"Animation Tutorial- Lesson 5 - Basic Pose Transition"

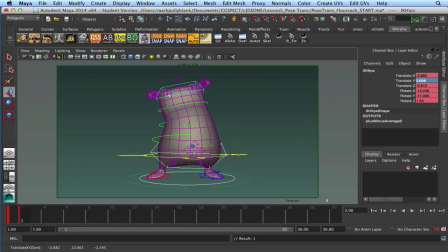And then I break that up so I have a stretch on the screen right side and compression on the screen left side. So I'm just flipping between the two shapes and trying to make those two shapes feel as natural as possible.
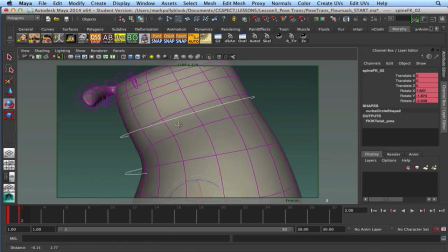So by going through all these controllers and seeing what I have, and then I can flip this guy around.
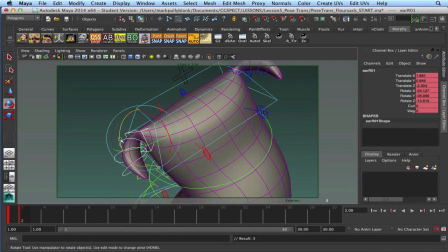I'm actually going to grab all these. Because I've done so much with these and there's so many controllers working on this shape, sometimes I find it helpful to just grab them all using Shift and left clicking
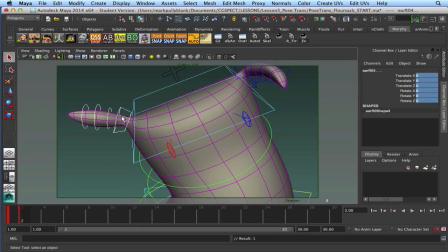and just going in here and typing 0 to get it back to where it was. And then I can build the shape from scratch, just so I know I'm not, if I move this thing in any sort of awkward rotations, by zeroing them off and starting from scratch, I don't have any legacies,
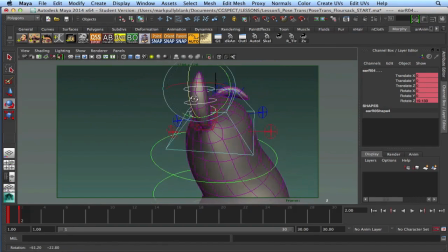and then I can go in and look in my graph editor and see if there's anything weird going on with that. But for now, I think that feels pretty good.
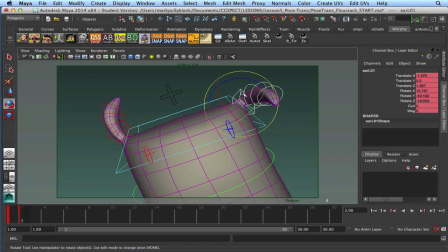I'm just trying to push this motion. I use the letter Q a lot. You know, when you select a controller and you want to select other controllers, you can't because your manipulator's in there and it's too big. You can use, of course, plus and minus to change the size of your manipulator.
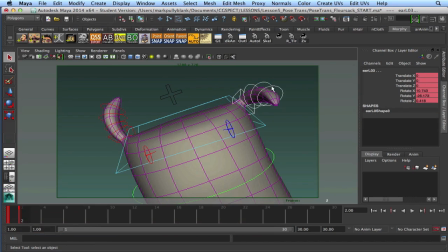But if you just hit Q, it turns your manipulator off. Now I can Shift select and grab all these, type in 0, yay, and then start again, and I just simply hit you know, E and W to bring up my rotation, and you'll get faster at that as you go.
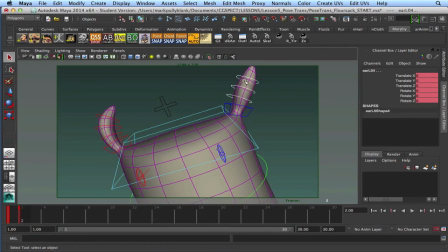It's like learning to type. That whole muscle memory thing, it's wonderful. This side is a little bit higher, so I can stretch this controller up a little bit more.
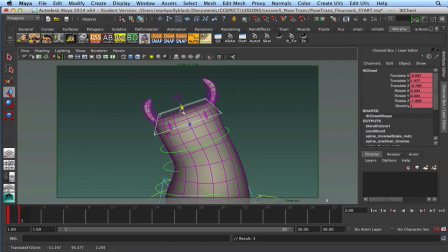We could, I'm going to go back to object, we could drag him up for our extreme. Let's just take him up a little bit. Let's stretch him.
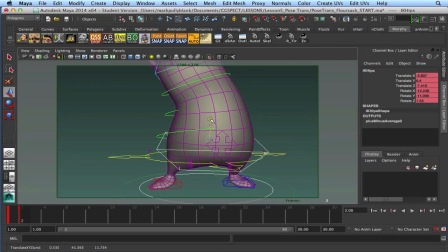And then for this one, we can pull it down somewhat. Just think about what our overlap's going to be.
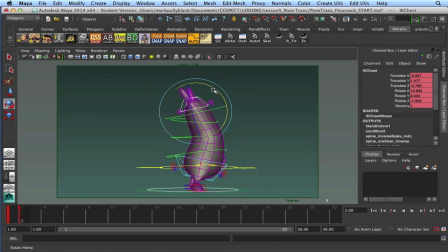Trying to get a nice shape. This shape's a bit complicated. I'm trying to like get it, trying to see if I can get it a little simpler. Oh, he looks great.
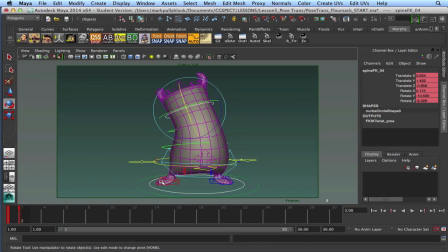So there's a couple of poses. This foot could even drag in a little bit. Not too much, but a little movement on the foot so he doesn't feel like he's glued. You can get a little hip, or sorry, heel pivot, I meant to say here.
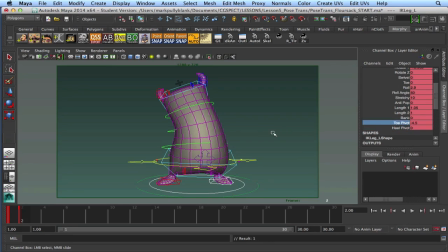Actually, let's do a toe pivot since his toe is the thing that's on the floor. Just so the feet don't feel like they're glued to the ground. That's always been a bit of pet peeve of mine, is if the feet look glued.
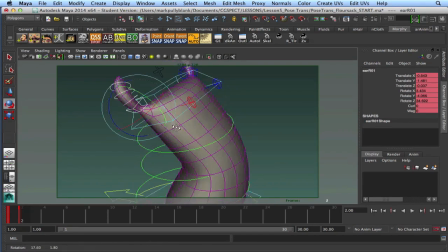I'm going to rotate this guy back a little bit so we don't lose him in the pose. So there we have two extreme poses. Now we can take those two poses and we can time them out. Okay, so let's do that.
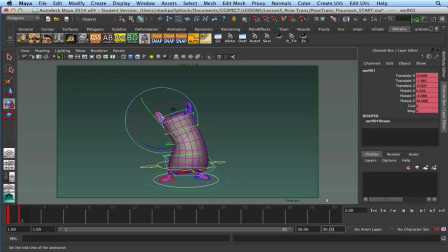Let's say I'm gonna lengthen my timeline to 48 frames, and let's say that we want to hold before he does the movement for 12 frames, and then we want let's say a 4-frame anticipation,
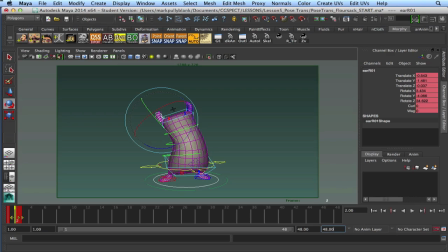and then into this pose. So that's 12 plus 4 is 16, and let's say. So 12 is going to be the hold. That's going to be another pose here on 16. And then let's have him settle. Let's have him hit this thing at 20.
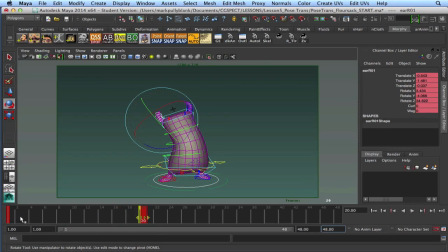So let me, oops, I made a big mistake there. I
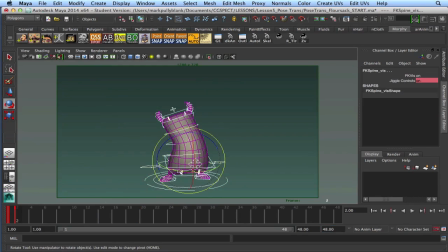shifted that without everything selected. So make sure everything's selected. Now let's grab that. So I hold down Shift, left click, and it gives me this little red box. This little red bar. And I go in the middle of it. You can see there's two arrows. There's an arrow on the either side, outside, or you can go in the middle and drag it.
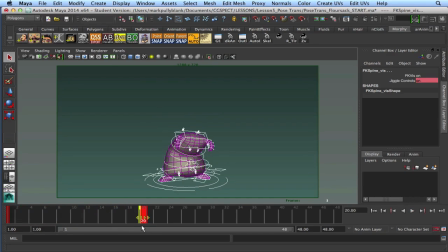So I'm going to drag it to frame 20. So there are my two poses. Another way you can do it, of course, is we can go, again, with everything selected, we can go into our graph editor.
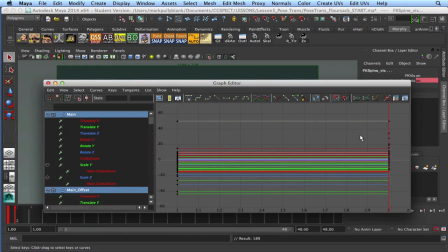Looks like we missed some keys on the first, so let's just make sure everything's keyed. Yeah. Okay, so we can go into the graph editor. We can select the key we want to shift.
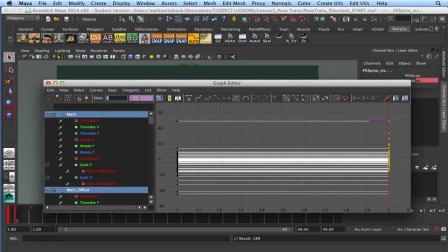We can go up here to the stats. We can select, this is the value of your key, and this is the value of this is what frame number you're on. So if we go in here and we just simply type in, we want to go to frame 20. So that's 18 frames ahead of 2. So if we just go in here and we type in plus equals 18,
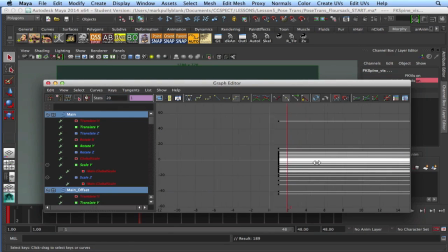it will move that key 18 frames to frame 20. And then again, if you wanted to, you could simply just drag them. So there's multiple ways that you can shift keys around.
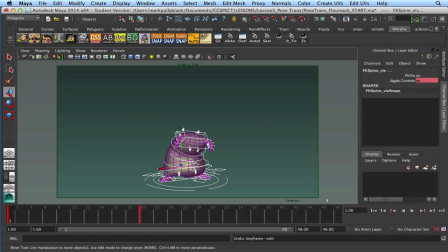All right, so now we want to, what do we say, a 12-frame hold. So the hold, there's no motion, so let's just take frame 1. Let's go to frame 1 with everything selected again. Hold down our middle mouse button, drag that out here to frame 12.
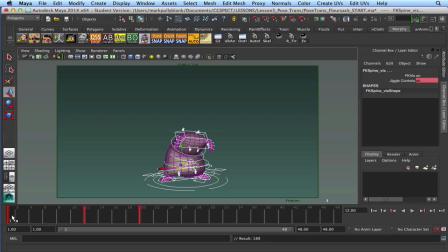Let go of your middle mouse button and hit S, and now you have a hold to frame 12. Now, between 12 and 20, we want to build a little bit of an anticipation. Okay, so how do we do that? Well, let's go to frame, let's say it's a 4-frame anticipation.
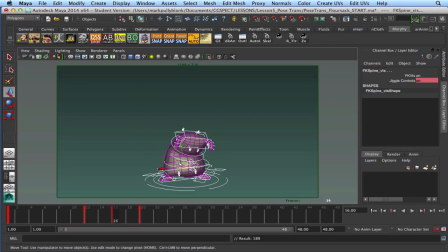Let's go to frame 16. With everything selected, let's key it again. And I just take the position he's already in, and I just go a little further with it because again, we want to contrast it with this shape.
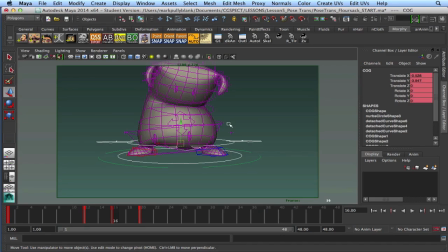So let's go in here and grab his COG, push it down even further. I'm going to take his hips here in world, and I'm going to push it up a little bit. Then I'm going to take this guy, all these guys, and I'm going to squash them down a little bit more.
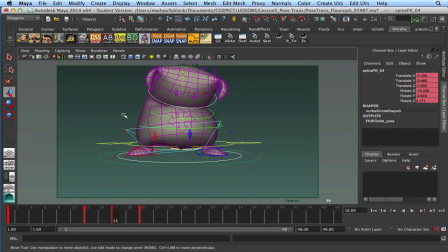I need to get a bit more rotate forward with him. I'm going to get a little bit more twist this way.
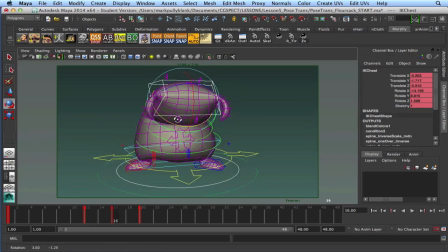See, we're starting to build that energy there. I'm going to go into his ears.
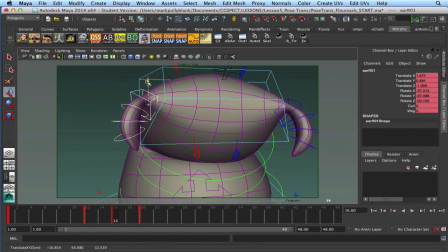And actually, this thing I'm going to bring up because he's pushing down. The base of the ears, I should say, called ear R01. That's sort of an odd name. But we'll push those up a little bit. So you get a little bit of movement from the ears.
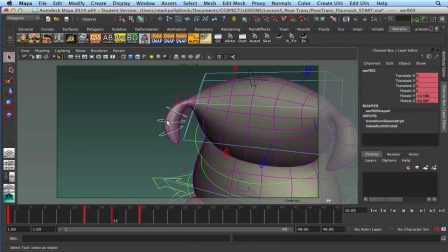But as that's being pushed up, I'm going to rotate. Actually, well, let's try rotating all three. If we rotate that in. I mostly want to rotate this one in, I think, and Maybe even get that one in a little bit.
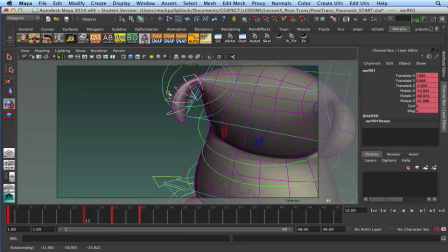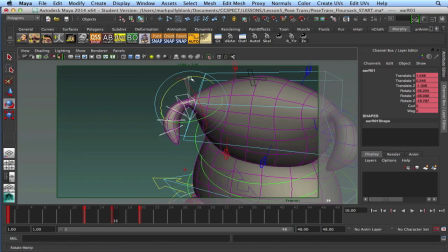Actually, let's do this. That can go up. These can go in. So we're getting a little bit of overlap built in there.
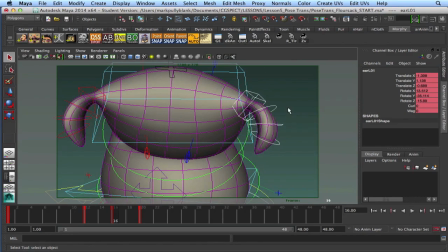Same thing here. That'll go up. These will go in. And I can adjust these as I go.
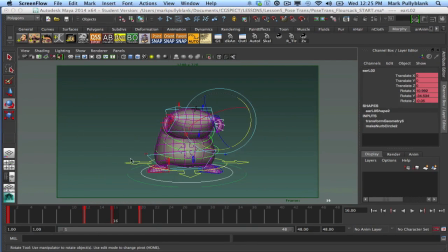But for now, I'll just do that. So now here is our anticipation and our extreme.